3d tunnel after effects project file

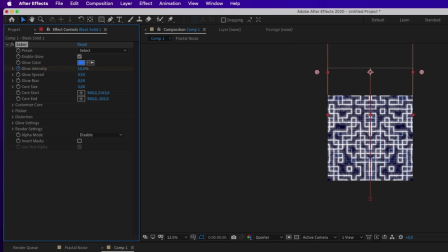242s
in the saber effects we are going to change and animate the intensity of the glow we are looking to increase the value okay
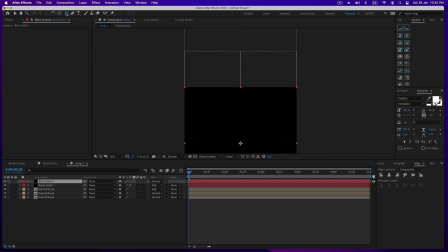255s
perfect now we need to add a solid and mask it and adjust the fade values for the mask then change the overlay to stencil alpha and finally invert the mask it's important to place the saber layer on top of the mask layer
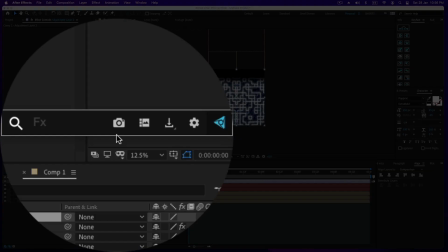274s
now it's the turn of the polar coordinate effects so create an adjustment layer and apply the effect on top of it.
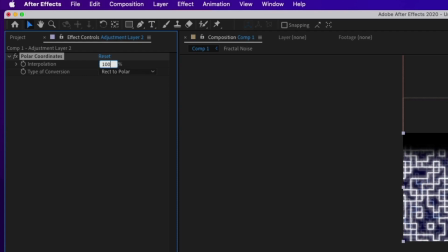281s
Change the conversion type from reek to polar and increase the interpolation to 100.
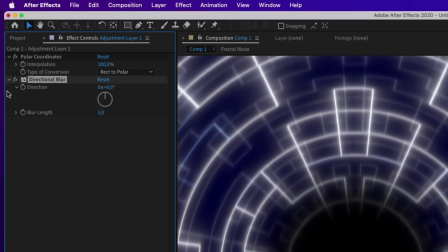287s
You can also apply some vertical blur on the same adjustment layer to soften the lines a bit.
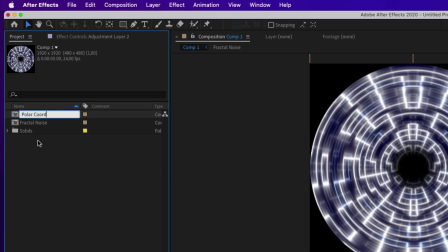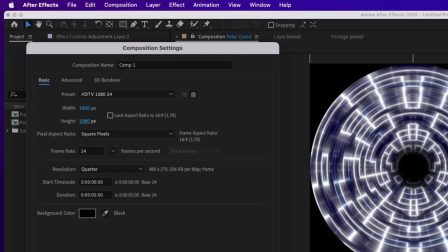297s
Now our final composition this time 1920 by 1080 pixels.
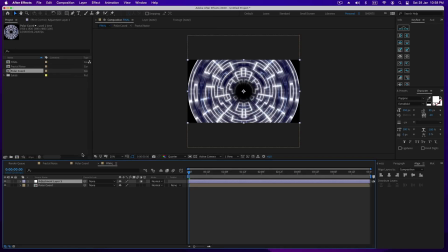302s
Place the polar coordinate composition on top of it and create an adjustment layer to apply the optical offset effect. Check the reverse lens distortion box and increase the field of view also for better effect we are going to animate the field of view for a more intense effect
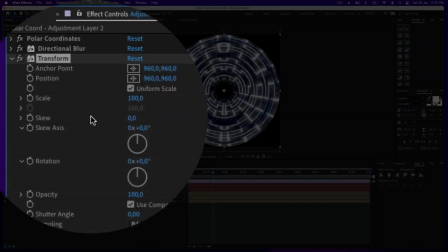317s
okay this might be better if we rotate the tunnel so let's go to our second composition and add transform effects on the adjustment layer
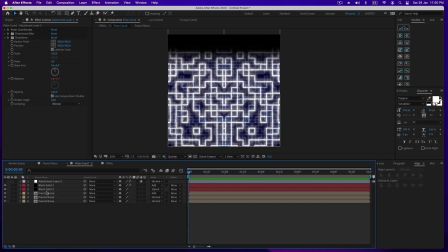325s
okay i think the vertical movement is too fast so i'm going to slow it down hide the adjustment layer and change the animation
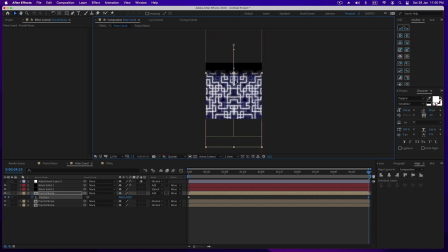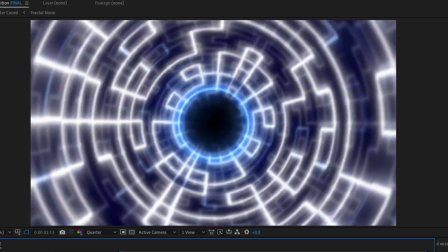341s
now it looks great this is a great effect to practice and also to better understand the effect of polar coordinates
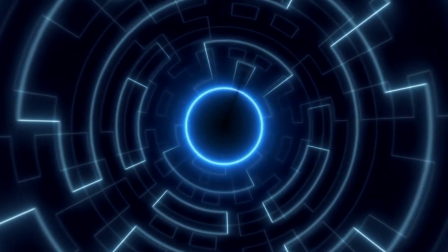348s
i hope you liked this tutorial see you in the next
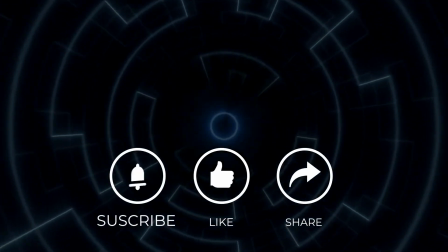353s
super tutorial next week and remember subscribe like and share